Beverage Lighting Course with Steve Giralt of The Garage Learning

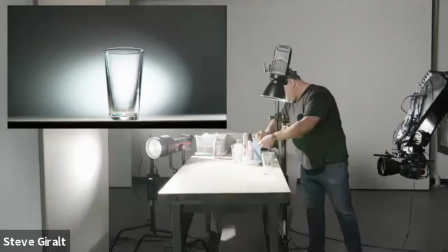with a clear glass you know same thing you're going to see right through it I actually have an example here.
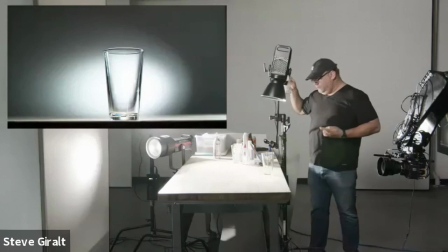I dulling sprayed a glass as well. The dulling spray, it's pretty awesome.
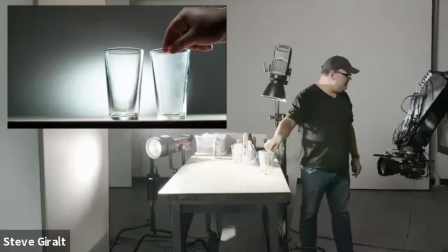It dries pretty quickly. So I have a few of my fingerprints on it.
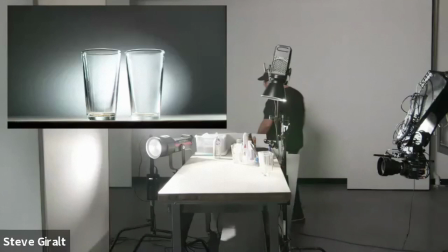Cool. So something like that. So here it doesn't look that different, right? Because we're on this white background and everything is getting all blown out.
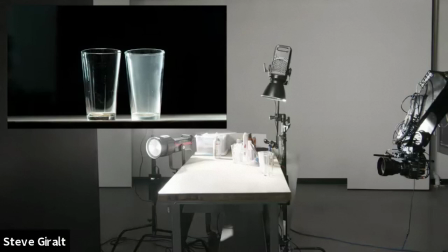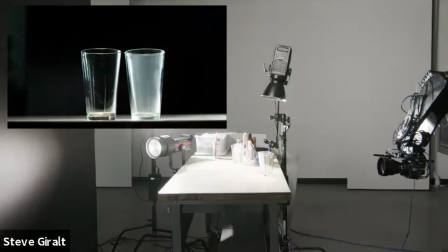But when we go here,
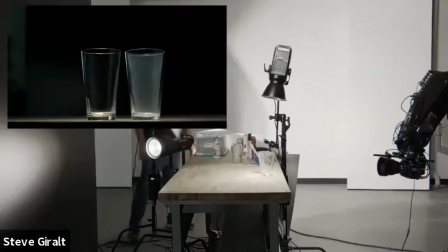I'm actually going to remove this backlight. So there you can really see the dulling spray glass for the regular glass.
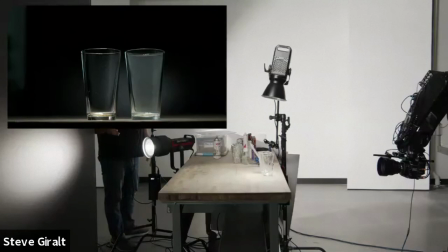We could light the black background here to give us a little glow. Yeah, black isn't always for black. Black actually makes a nice glowing surface to blow out. you would need a little more light you know
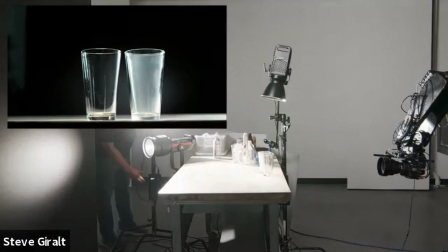power i could turn this power up um but usually just having one nice light from behind
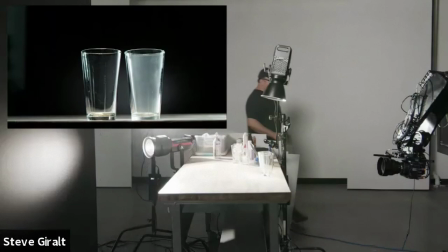really makes things glow really nicely um
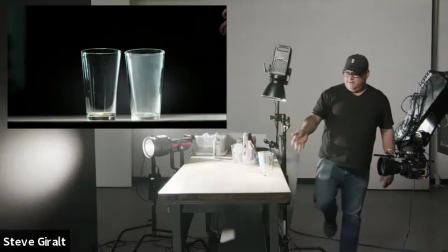so the next conversation here is well steve what if i'm pouring
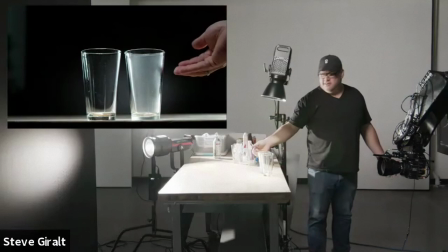a beer into a glass with the dulling spray here i wouldn't i wouldn't be able to do that because you'd see that it's already pre-dulled so the reality is when you're you know and this happens to us all the time you're you're always pouring something in the work we do so with
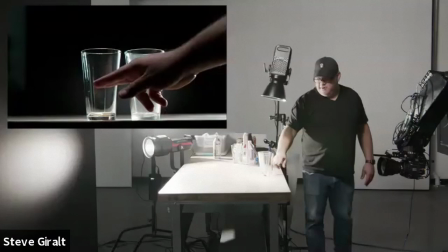that you can't dulling spray a glass if you're going to do a fresh pour it just it won't work unless you know that you're going to stop you're
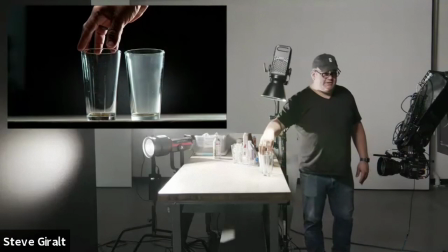going to be just getting a certain part of that pour um so a lot of times the good thing is while you're doing a pour
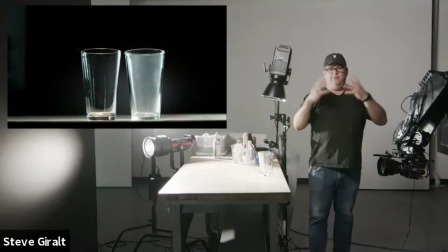action is that things move really quickly and there's bubbles and there's things that kind of dulled the liquid for you
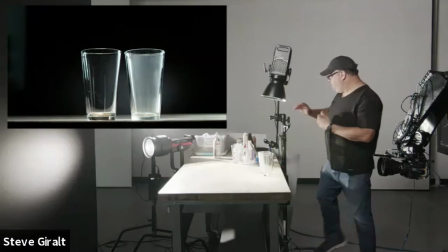um so you know as an example here um yeah let me pour a beer
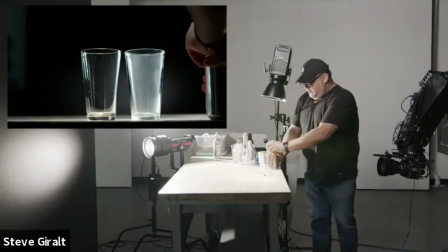this is a fun uh local brooklyn ipa
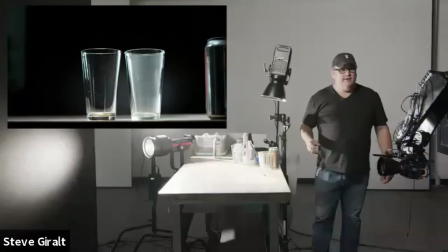here so you know being an ipa it's probably going to be a little foggier and you'll see that
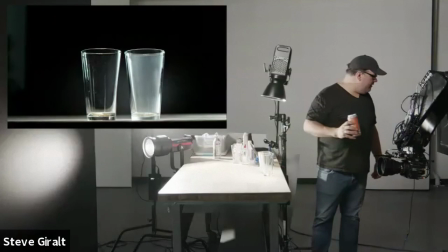um with that i'm going to pour a little bit into each glass and actually hold on one second so Dan I'm gonna want to end trigger this
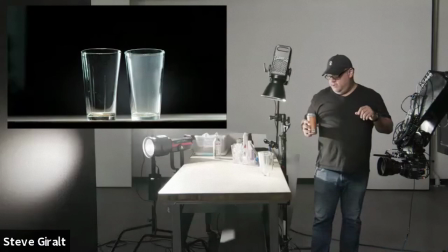yeah cool so we are I'm gonna do
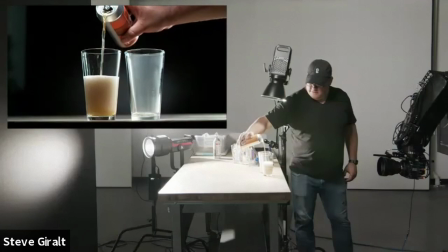a pour here we're actually gonna play back this low motion for you too so because
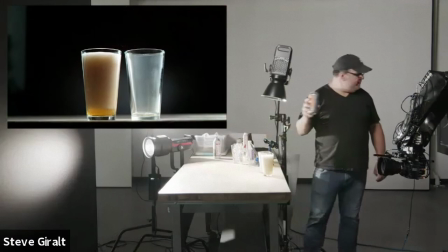you see it's so foggy that you don't necessarily see the fact that you're missing that dulling spray um and it's actually showing you pretty clearly that this is uh an ipa it's a little foggy and
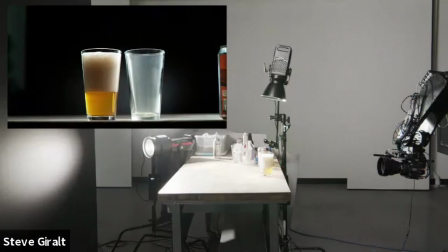so what i'm going to do here um actually don't don't trigger that yet i'm going to make it a
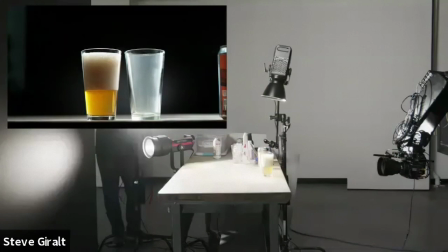little look a little better um and you always have to test you always have to test with real liquid um before you do um you know your hero pour so i'm going to give that a nice glowy light from behind.
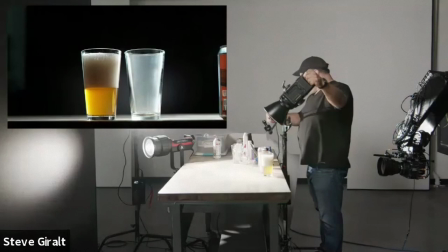I want my head to be a little nicer in the front.
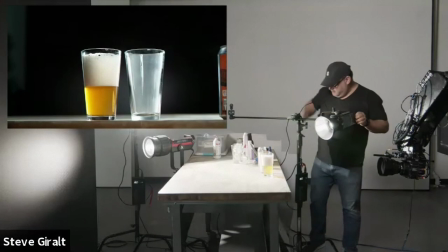There we go.
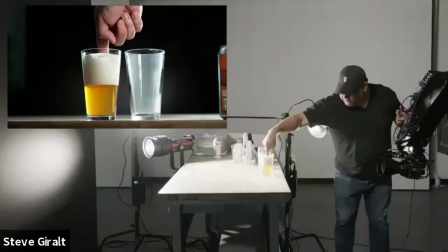So I'm going to let this head like die
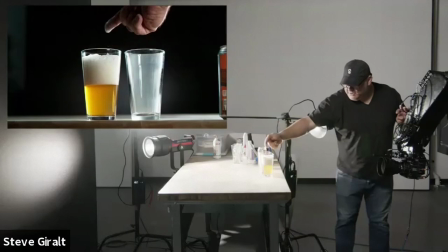down a little bit and then we're actually going to do a slow motion for finishing the pour
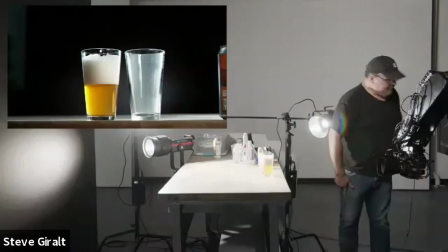because a lot of times like as you see right here as we start with with it uh we start with it uh you know from the from
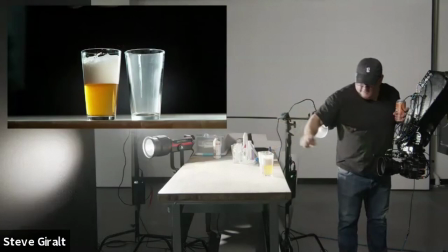the beginning some beers are going to be just like so heady doesn't look that good you want to make sure that it's looking pretty great
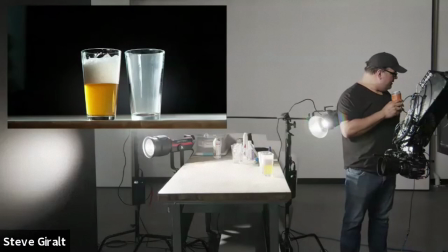well yeah just beer everywhere welcome to my life um i'm gonna give that a second to settle a little more um one thing about pouring um you gotta
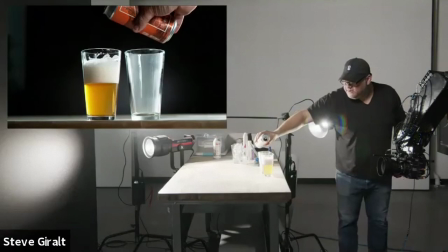pour hard uh usually pouring really soft like if I just did this and I was like oh look gentle little pour it doesn't look like the commercials
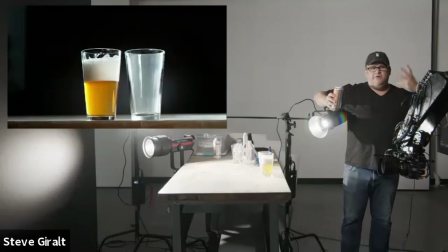you see we we pour actually really hard a lot of the times because you want that liquid to really be swirling and moving around and you want it to be kind of exciting right so that being said if you poured hard a whole beer it would just overflow would be all head it just wouldn't look like beer
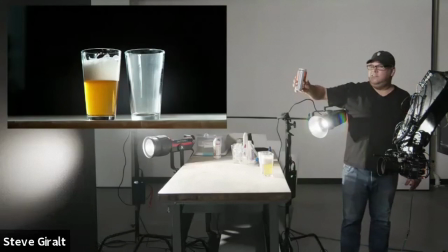so with here we're just gonna you know do a little hard pour and top this off and then dan's going to
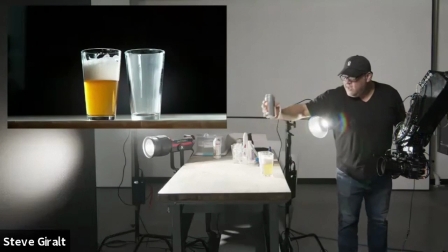trigger this and we'll we'll see it in slow motion you ready dan all right here we go and and keep in mind also the angle of the pour
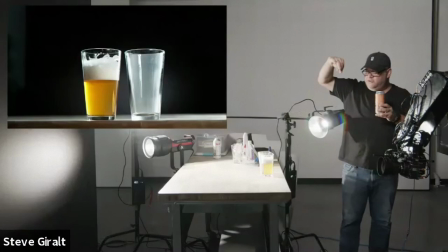like there's a difference between pouring to the camera versus pouring from the side as far as what the liquid does because you know if you're pouring towards us it kind of comes down and you know it's fluid dynamics um so i'm going to try to pour towards camera and here we go i'm going to let that settle
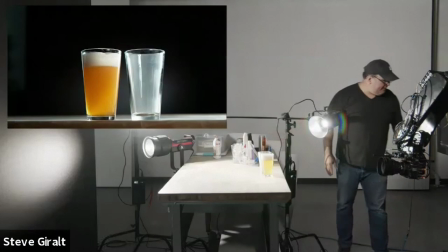ready and trigger so we're going to play that back for you and two this is 240 frames per second which
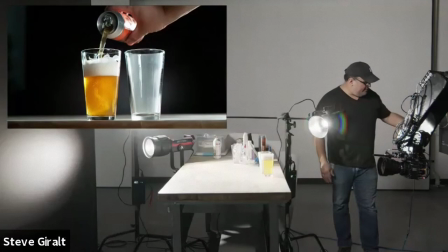is what an iphone is capable of doing you'll see it's pretty slow yeah that's fine there yep you know um i mean we're cheating in that our camera is fancier and obviously gonna be a little sharper and you know more professional but there's five thousand dollars cameras now in the market like chronos
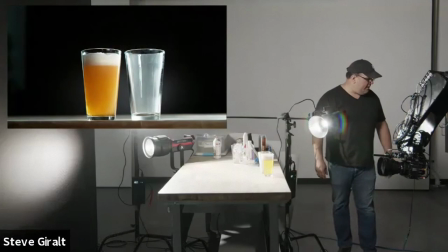camera and there's a free fly camera that do amazing slow motion and they're not as crazy as this you know hundred thousand dollar camera but actually the rate of slow motion is the same i could have done that on my iphone and the the speed at which the bubbles settle and everything um
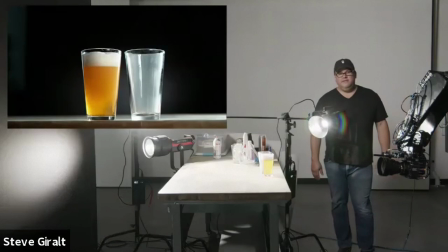would be the same the crazy thing here is that like this is almost too slow right now like it's fine for the hard pour but here
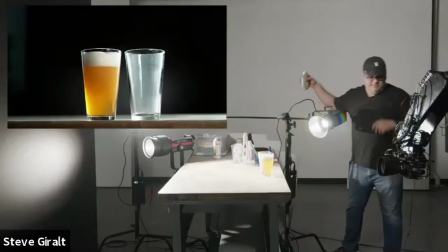you're like who has time to wait for this beer to settle i want to drink it so just something to keep in mind um i'm actually gonna
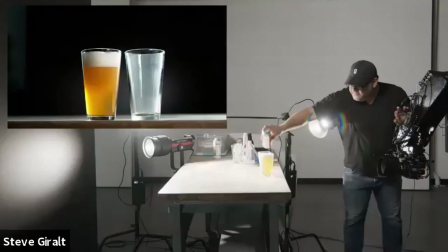just just pop this off a little bit. Want to go live again?
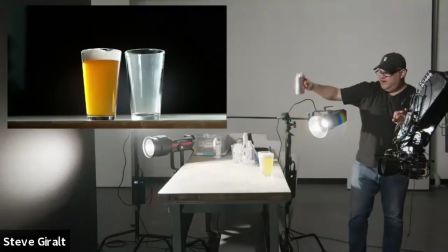Yeah, so, and then, you know, if you're shooting a finished beer, you obviously want to make sure your head looks great,
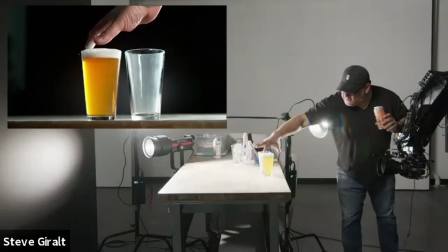so there's, you kind of have to sometimes give it a little,
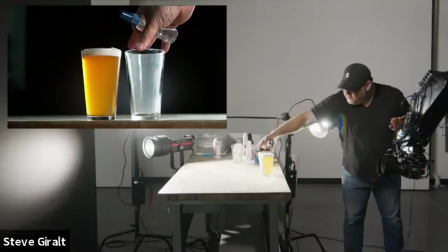yeah, that's a very full beer, and then, you know, you could do the same thing with this,
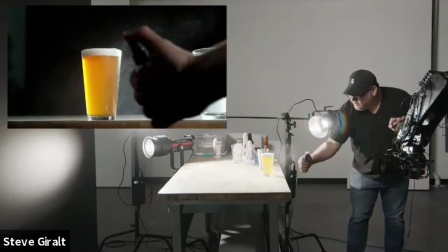where you use our glycerin to
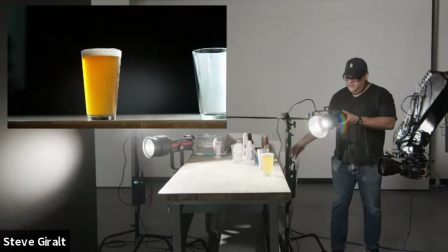give it a little bit of condensation and that makes it nice and cold and dewy feeling.
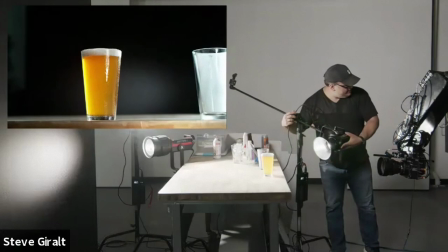I'm going to try to get a little more highlight.
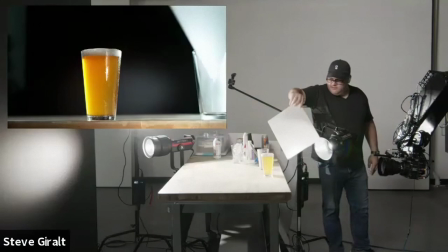That's a little too much highlight but I'm curious with this you know so we could adjust you
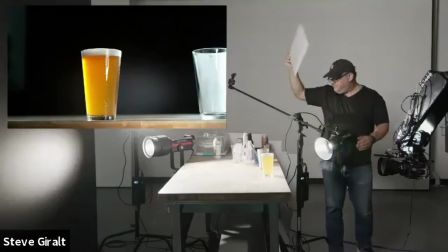know we're showing you more frame than we need to right now oh boy that's a good thing there but you can put a nice little highlight on the front of the can,
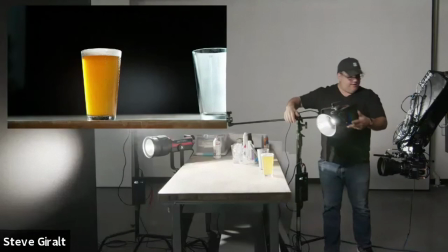the glass right there, you know, what we could get into more in-depth lighting a little later,
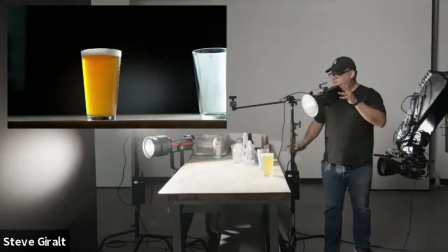but I think right now we want to just make sure this beer feels refreshing and, you know,
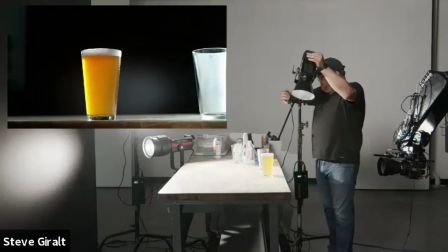you keep in mind all that we've been talking about. I'm going to actually move this light back overhead for
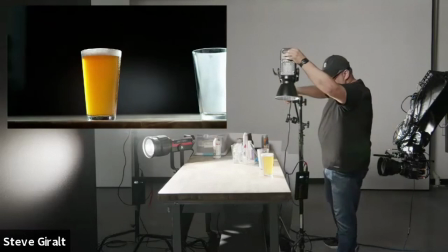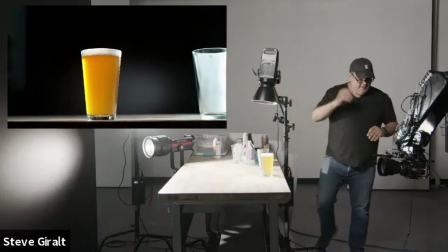a little more drama.
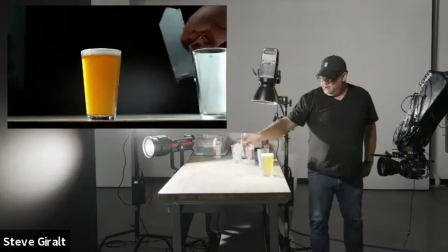Also show you guys, remember these things?
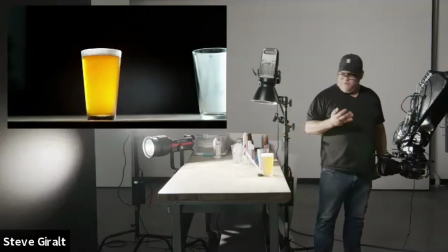so you can use these if you wanted to make it feel a little more summery a little bit more glowy
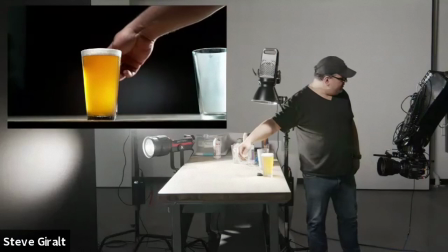you know compared to the light that we're getting from behind this all still applies